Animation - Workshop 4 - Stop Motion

The next principle today is called secondary action. While the last principle was about movement, you could say this one is more about character.
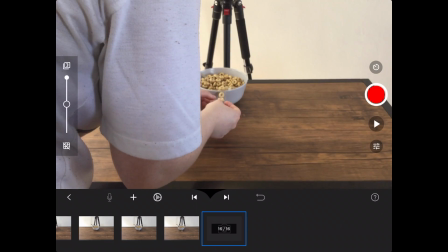Secondary action is an action that accompanies the main action going on, to put more emphasis, emotion, or meaning behind the first action.
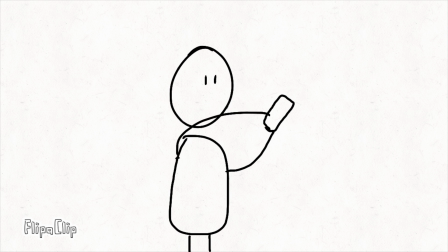Say you have a character making a phone call. The main action is dialing the numbers, but a secondary action could be them squinting, reading the number off some paper, or holding their other hand out in a shushing action towards someone else.
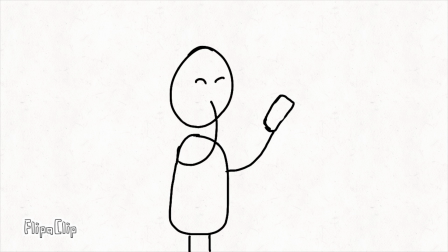Both of these things can tell us a little more about what's going on. Maybe they've never called the number before, or maybe this is a voicemail that they need to hear.
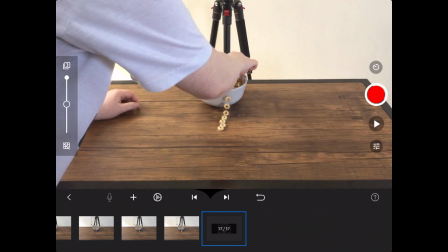The secondary action can be quite small. It doesn't necessarily have to involve the rest of their body or even another prop.
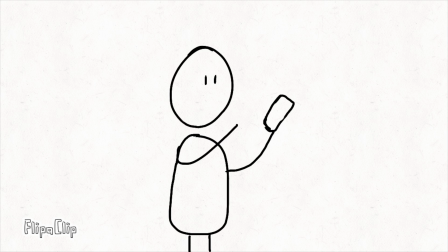It can be as simple as a character giggling as they dial the phone, because maybe it's a prank call.
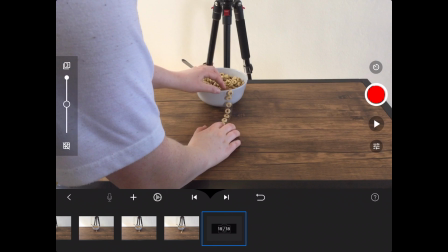If you think your animation needs something a bit extra, pinpoint what the primary action might be, and then ask, how can I add to this?
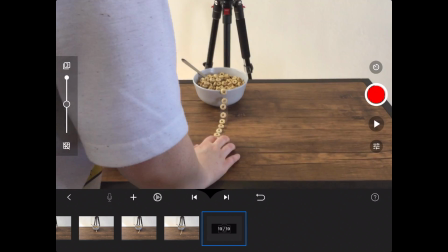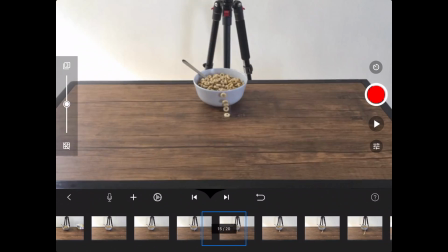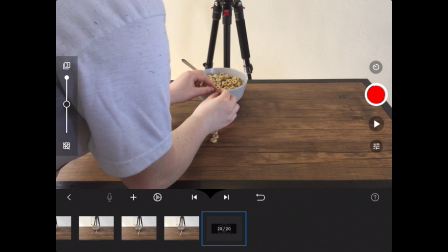We've covered all of the tools in this app that we'll be using, and the rest is just laying out the pattern.
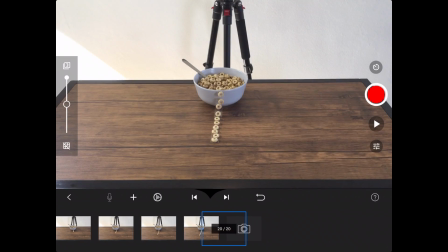As I said before, you can do whatever you want. I decided to have the little marching cereal spell out "eat breakfast."
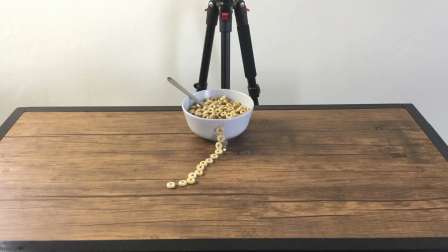And the next part of this is very simple but repetitive. It always helps to have a bit of a formula.
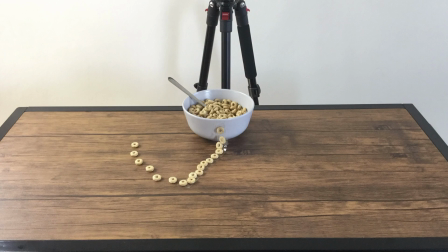So for each new frame, I added 3 or 4 new honey loops to keep the progress consistent, and gradually made the shape of the letters.
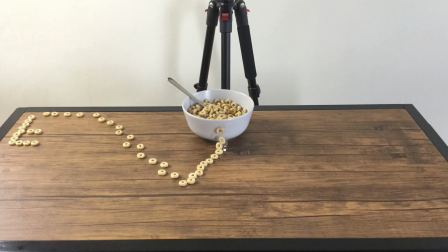One tip I have is that if you want to keep the animation from feeling too static on the parts that aren't moving as much, if you move each piece just a little bit to make it look like they're flowing in a stream, if you get me. You see how the honey loops on the tape don't look like they're flowing, but the ones on the table do?
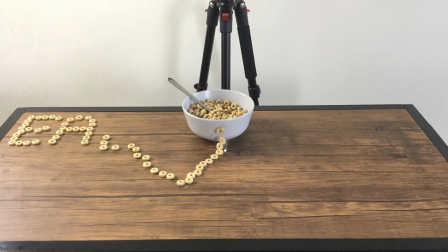That's just because when I was adding the 3 or 4 honey loops to make up the letters,
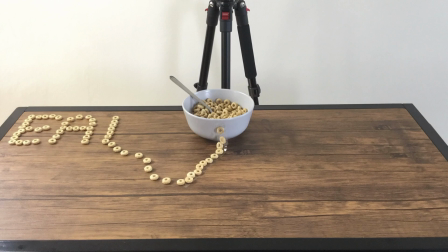I went and just moved ever so slightly all the rest of the loops as well.
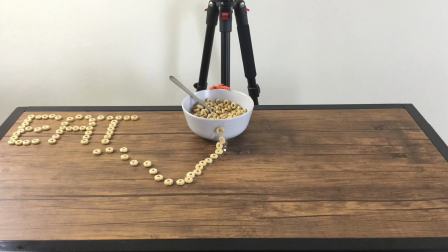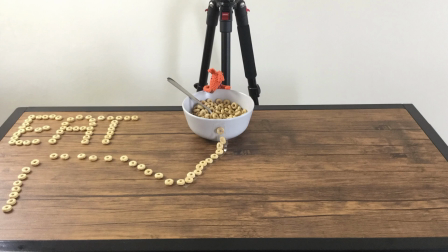And I found this little character in my house on a shelf, so once the word eat was done, I got it to appear behind the bowl and watch the rest of it unfold.
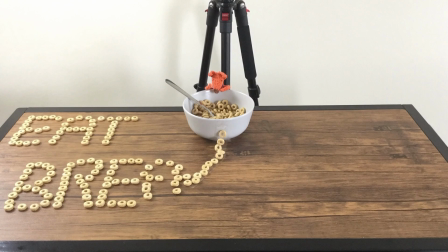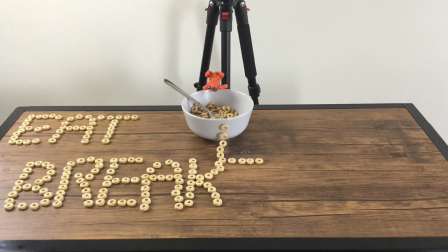As a little cheat, we can use the cereal spilling from the bowl as the top of the K. Just moving the character a tiny bit every few frames so it looks like it's alive and paying attention.
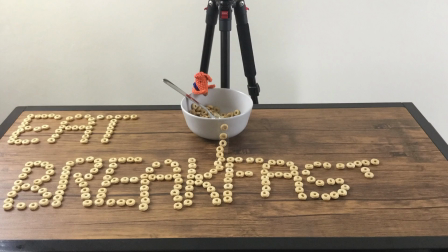When it gets to the end, adding the exclamation mark, I noted that there was 4 falling mid-air pieces at the bowl,
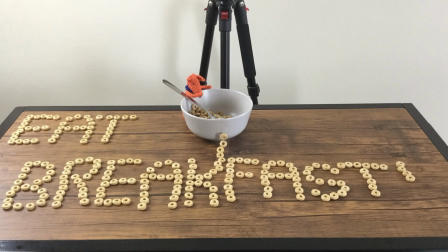so when it got to the last 4 ones that I needed for the final letter,
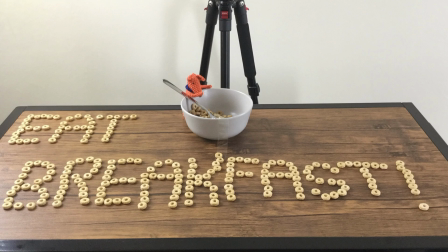I took those ones at the bowl away to make it look like it finished pouring just in time for it to finish out the letters.
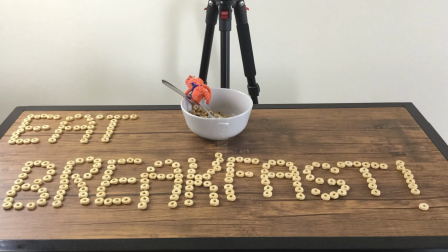And then at the very end, once it's all done, the little dude has watched it all, but he decides it's too early and he's going back to sleep.
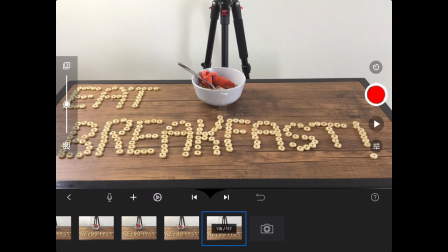Once you're happy with it, you can save your video by hitting back on the timeline, which will take you to the main menu if you hit select.
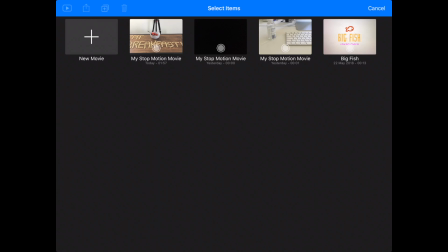You can pick your video and then choose the share option,
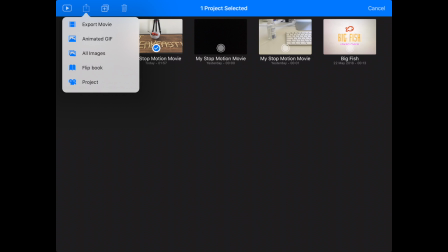and there's all these options you can share from, but I'm just going to save it to my device, and that's all there is to it really.